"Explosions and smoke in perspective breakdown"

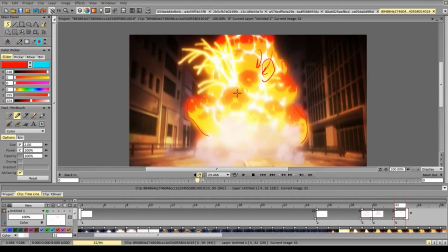And these are moving up still while slowing down.
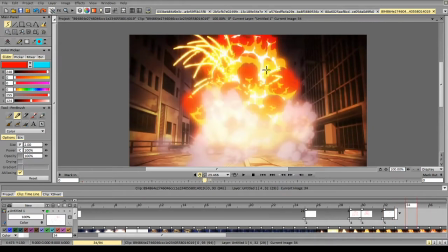Then again, see how the yellow layer goes.
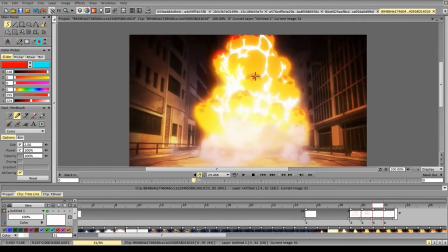So we start here, it moves again lower, and then it slides inwards.
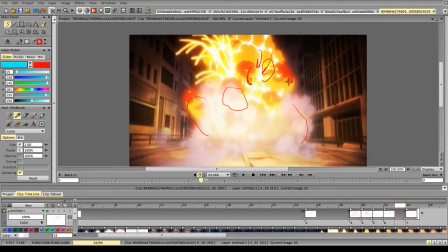Gotta change the color. So we got this kind of thing. We start like that, then it moves lower and lower because the new form appears.
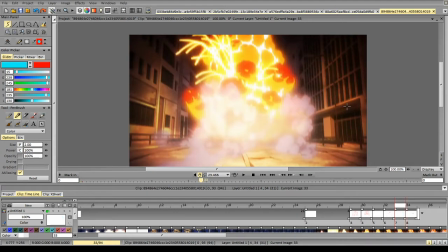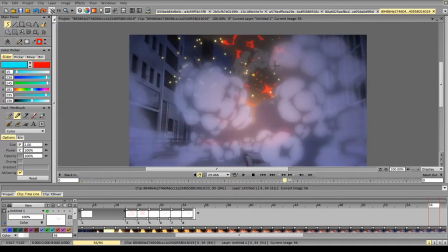But that's not the most interesting part. The most interesting part happens later.
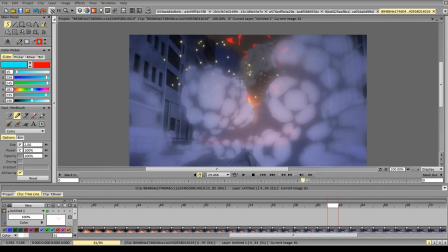So we see the explosion and it goes, so the back part goes just spinning in that direction,
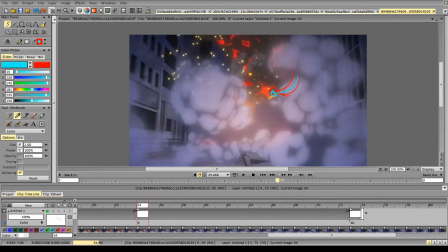moving, and with these forms slowly floating and rotating.
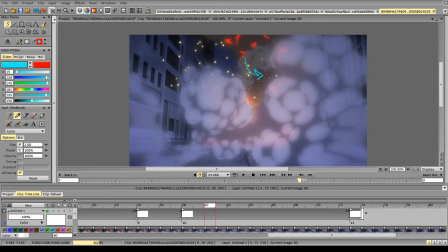So it goes and rotates in this direction. You see these forms going up like that, and they increase in size, which implies that they are going towards us.
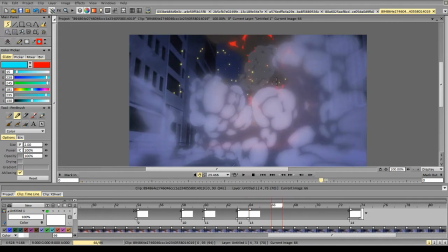And these forms, they slide, rotate in this direction and decrease in size, which implies that they are going out of our side.
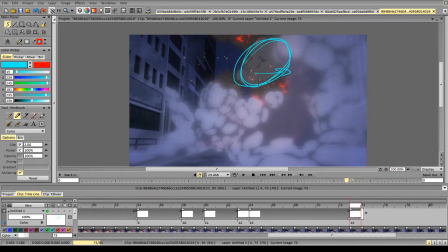And overall this is like a fairly elliptical shape,
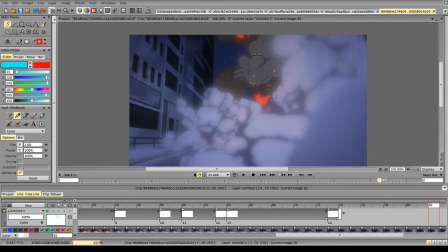and we're following this shape throughout the animation.
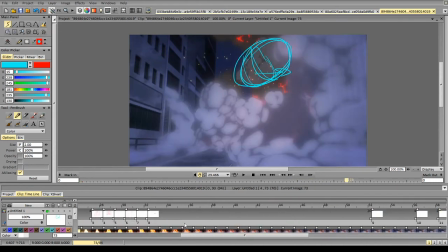We can notice that every mass has a very specific direction,
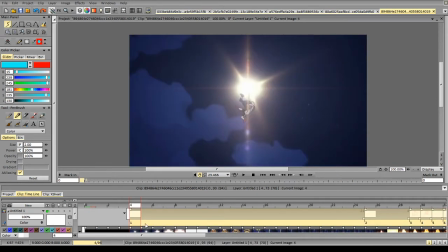and it is animated quite well in terms of spacing. We'll look at that. Yeah, what's up, keyboard fetish guy?
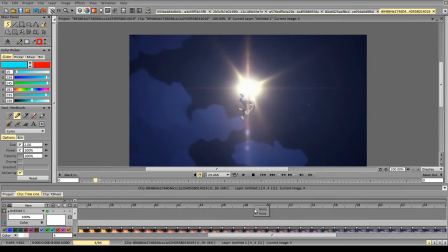Do you want to ask something?
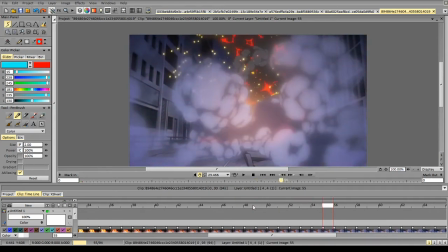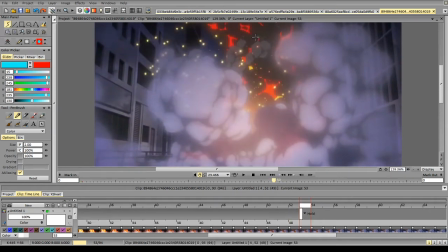So these masses appear from the explosion, and let's see how it moves.
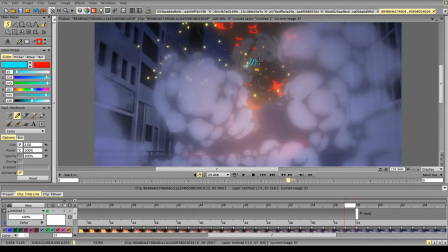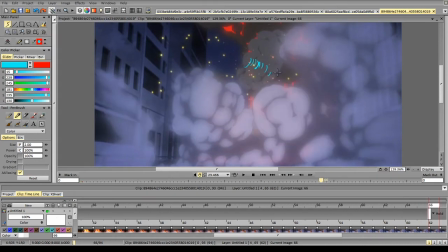So they move down, a bit less apparent due to the camera shakes,
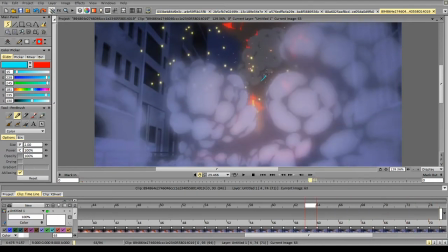but they slow down here, essentially. So 1, 2, 3, 4, slow down,
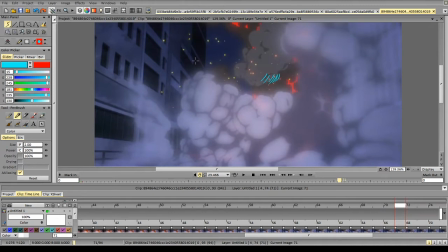because as the form is turning away from us, every change here, so like the distance here from here to here, as the distance from here to this part is equal, but as it is in perspective, we don't perceive it as equal.
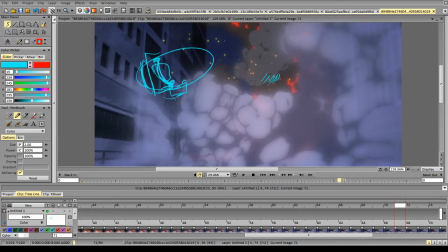So this segment will be faster visually, and this segment will be slower because the form is turning away from us. So we have to keep that in mind. So animating something going from this to this is way slower than this segment, and again this is slower.
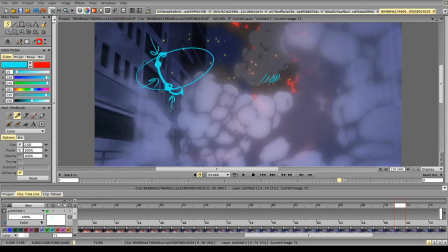So slow, fast, slow in terms of form.
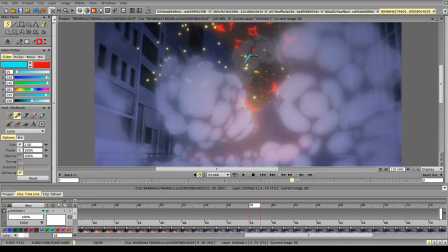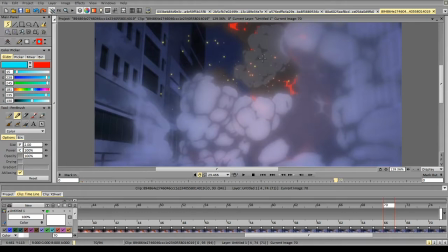And it goes, and it goes, it rotates, 1, 2, going 1, 2, 1, 2.
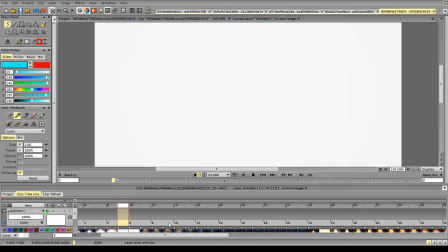But this is not the main part. This is not the most interesting part still.
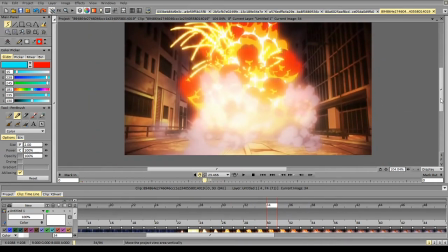So the most interesting part is this part. We will have the smoke.
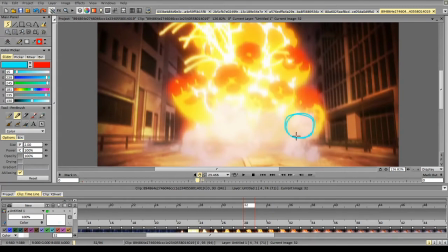So it goes in perspective.
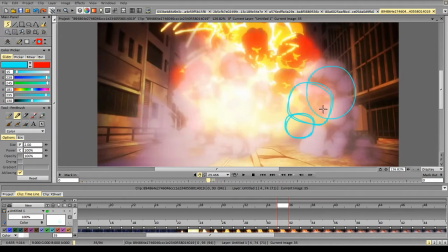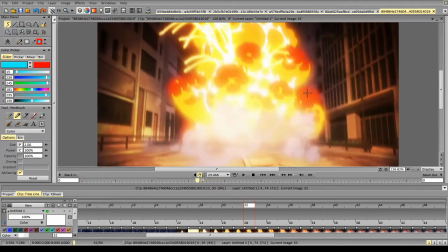Now let's take a look at the exact form.